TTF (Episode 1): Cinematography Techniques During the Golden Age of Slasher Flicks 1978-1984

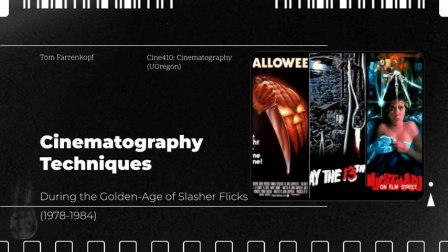7s
What's up, everybody? I'm Tom Fahrenkopf, and in today's episode of Tom Talks Film, I'm going to take a stab at exploring some of the cinematography techniques utilized during the golden age of slasher flicks. To do this, I will be exploring 3 of the most well-known movies from the horror subgenre.
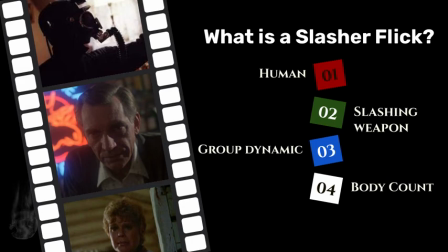23s
What is a slasher flick? Even with the ongoing debate over which convention should be required, here are the 4 I believe are most important. 1. The killer must be human. 2. The killer must use a slashing weapon. 3. The story must contain a group dynamic because number 4, there must be a body count.
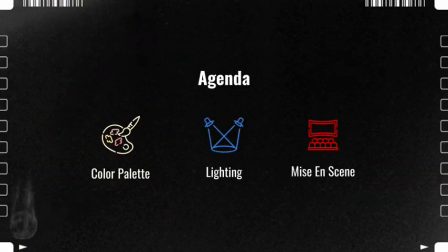42s
Now, with an understanding of the slasher subgenre definition, my focus of this project is to explore the cinematography techniques in 3 specific areas: color palettes, lighting design, and the overall mise-en-scène.
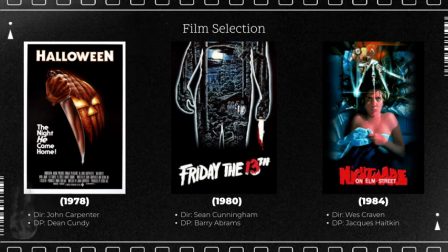56s
But before I slice into these techniques, here are the 3 films explored within this project: John Carpenter's Halloween 1978, Sean Cunningham's Friday the 13th 1980, and Wes Craven's A Nightmare on Elm Street 1984, my personal favorite.
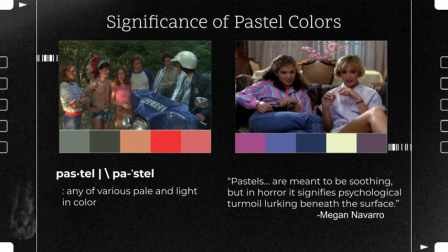73s
During the golden age of slasher flicks, which lasted from 1978 to 1984, the use of pastel colors became fairly common. While color theory suggests that pastel colors represent innocence and love, they more likely represent the emotional or psychological turmoil within the characters of these films.
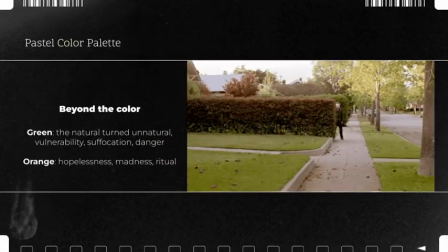92s
For example, in this scene where Laurie makes her first close-up visual contact with Michael Myers,
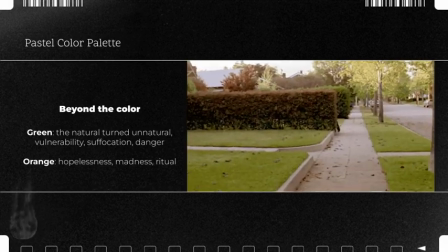98s
both she and Annie are wearing pastel colors.
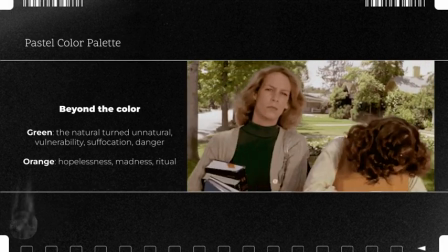101s
The only noticeable exception is Laurie's dark green turtleneck, which by layering it underneath her sweater tells us of her inner turmoil.
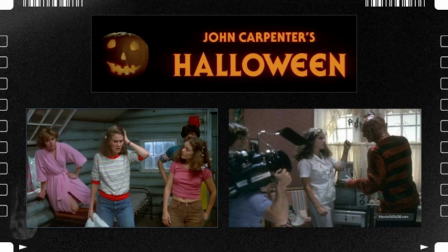109s
The pastel colors are not only experienced through the character's clothing, but also through the non-diegetic material, as seen here with the Halloween title card and the set design in both Friday the 13th and Nightmare on Elm Street. The feeling of chaos tied to these colors is highly expressed in these slasher flicks.
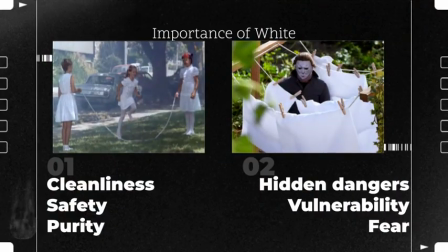127s
Another significant color turned upside down is represented by the use of white. Normally drawing connections to cleanliness, safety, and purity, in these films they are more likely to represent hidden dangers,
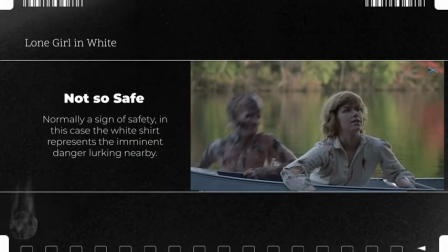139s
vulnerability, or profound fear. In the final scene of Friday the 13th, Alice reaches a safe haven from the horrors at Camp Crystal Lake. As the lone girl survivor, her white blouse would normally represent a feeling of safety.
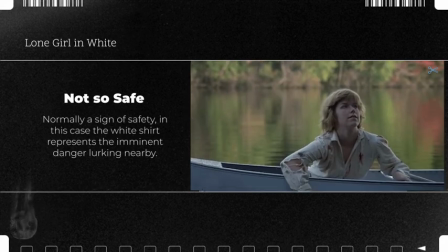153s
However, like other slasher flicks of the period, it more accurately describes the imminent dangers lurking nearby.
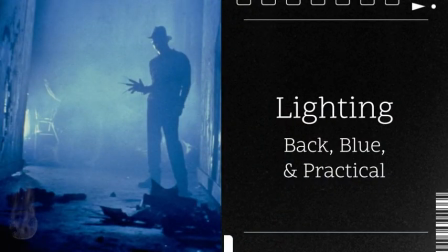160s
Moving on to the lighting techniques. Utilizing lighting styles similar to, if not inspired by, German expressionism and film noirs, slasher flick conventions include back or silhouette lighting, the use of practicals, and lighting with a cooler white color.
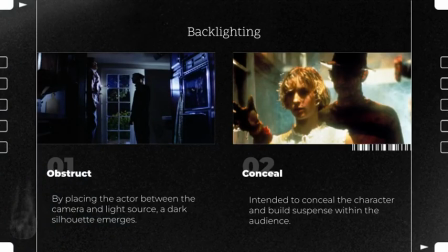176s
Back or silhouette lighting is the method whereby the cinematographer places one or more key lights behind their subject and uses minimal or no fill light on the front. The resulting effect is a darkened outline of the actor and is intended to conceal information from the audience.
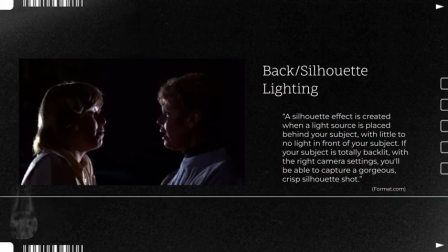192s
With a slightly different setup, on Friday the 13th, filmmakers placed the large light source high above the actors and to the left out of the camera's view. This light placement still achieves a strong effect by outlining the face, leaving much in shadow.
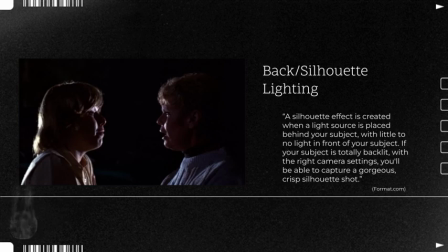207s
In this way, filmmakers were still able to accomplish the jarring backlit actors common to the subgenre.
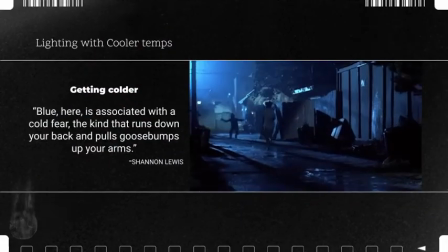213s
The lighting goes very cold.
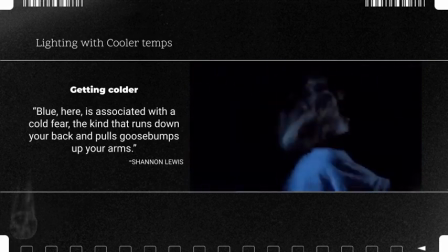215s
On the spectrum of white light, the color temperatures range from warm, a yellowish white light, to cool, white light with more of a bluish color.
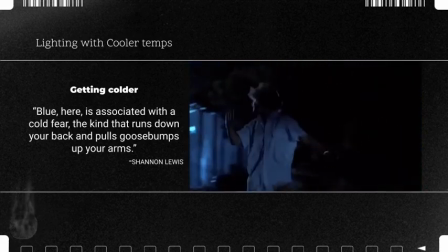224s
Many horror films rely almost exclusively on the cooler temperature lighting,
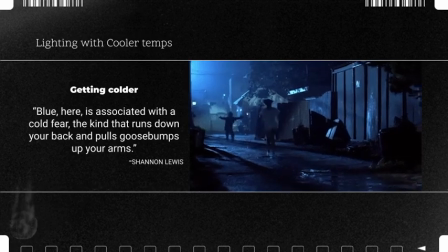228s
but as we can see here, slasher flicks took it to a much darker level.
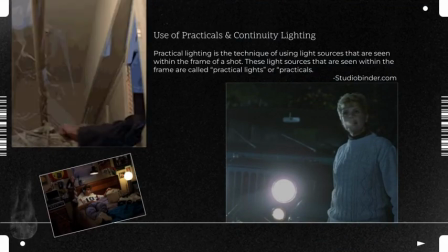234s
Practical lighting is when an object contained within the shot suggests itself as a functional source of light.
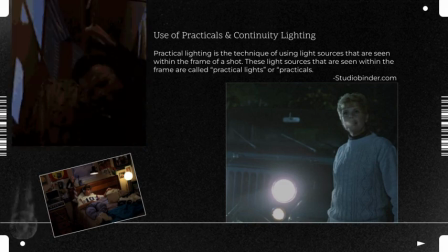240s
In the upper left GIF, as Michael Myers comes through the door, the only light source for the camera is the hanging closet light.
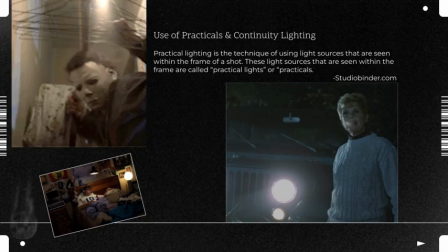247s
Similarly, in the scene from Friday the 13th, Mrs. Voorhees stands nearby the Jeep so its headlights will illuminate the area just enough for the camera.
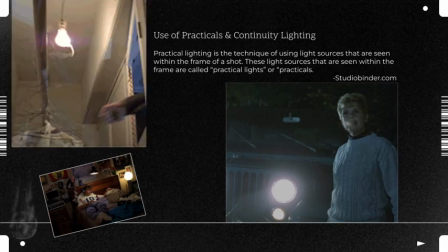255s
Important to note that this image also represents continuity lighting.
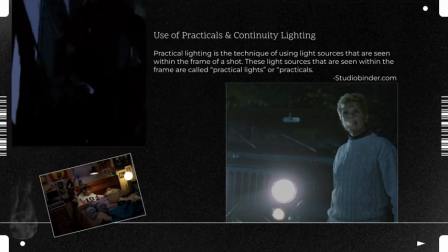259s
Even though the shot contains a practical light source, it is clear there is additional lighting off to the left out of the camera's view.
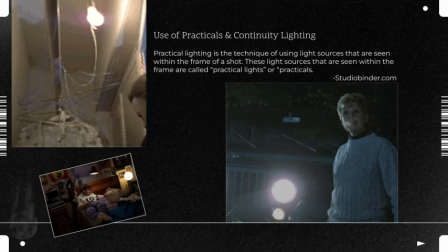266s
These out-of-view lighting sources provide ample light to Mrs. Voorhees' hair and face,
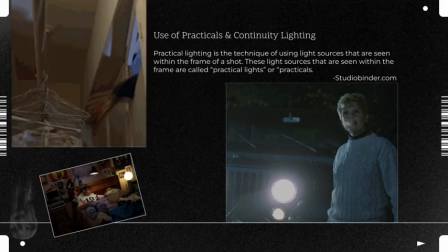271s
but the use of practicals here suggests it is coming from the headlights. Now let's move on to the mise-en-scène.
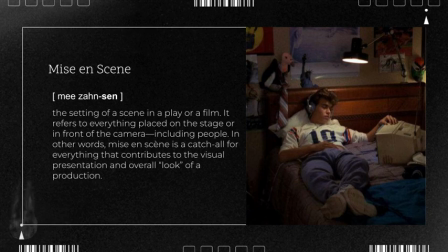277s
This idea represents everything contained within the frame of the camera lens. Being responsible for every image passing through the lens and recorded, cinematographers usually have motivation for their shot arrangement. Slasher flicks of this era tended to lean towards chaotic scenes as another descriptor of the character's psychological turmoil.
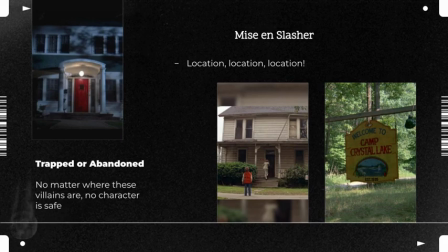297s
A person's home is the quintessential idea symbolizing a safe space. In both Halloween and Nightmare on Elm Street, the mise-en-scène included the violation of this idea by shooting within the character's home.
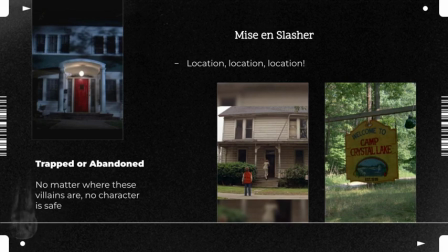309s
Comparatively, Friday the 13th places their characters at Camp Crystal Lake, an isolated location where no one can hear them scream.
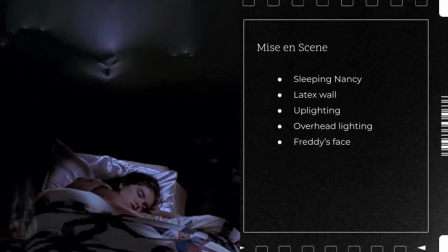317s
In this extraordinary shot, Hadkin arranges numerous pieces of equipment to perfect this mise-en-scène. Nancy is shown fast asleep in her bed, but as she continues to sleep, the audience starts to see Freddy Krueger push through what they think is a normal wall.
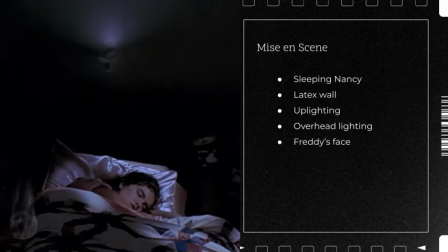331s
As Freddy's features become more defined, it is the uplighting that highlights the finer details.
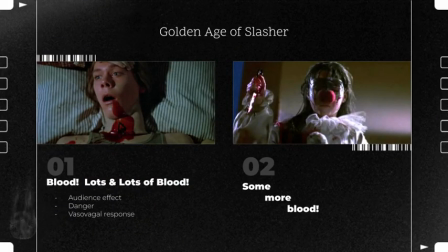337s
For many people, the sight of blood, even on the big screen, can make them squeamish. Filmmakers understand this. On the surface, the use of blood is symbolic of a character's death. However, their overactive vasovagal response will make some people uncomfortable,
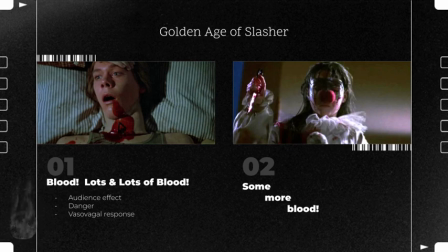354s
and while this physical reaction is a desired effect, it is possible the use of blood has a deeper meaning.
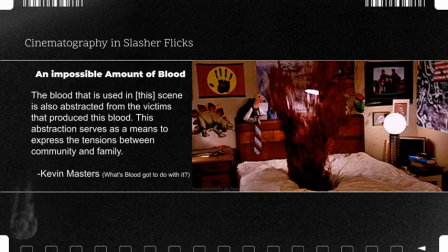360s
Some of these slasher flicks take the amount of blood on screen to an uncomfortable level and present a humanly impossible amount. In one way, this amount of blood represents the audience's requirement in contemplating the destruction of the human body. As Kevin Masters points out, in Nightmare on Elm Street, this abstraction expresses the tension between family and community.
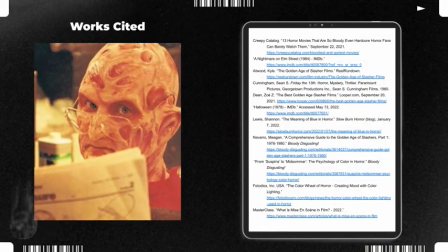380s
Thank you for joining me in today's episode of Tom Talks Film and the exploration of the cinematography techniques utilized during the golden age of slasher flicks, 1978 to 1984. Citations for this project are listed here and in the video description below. Until next time, get out there and make something scary.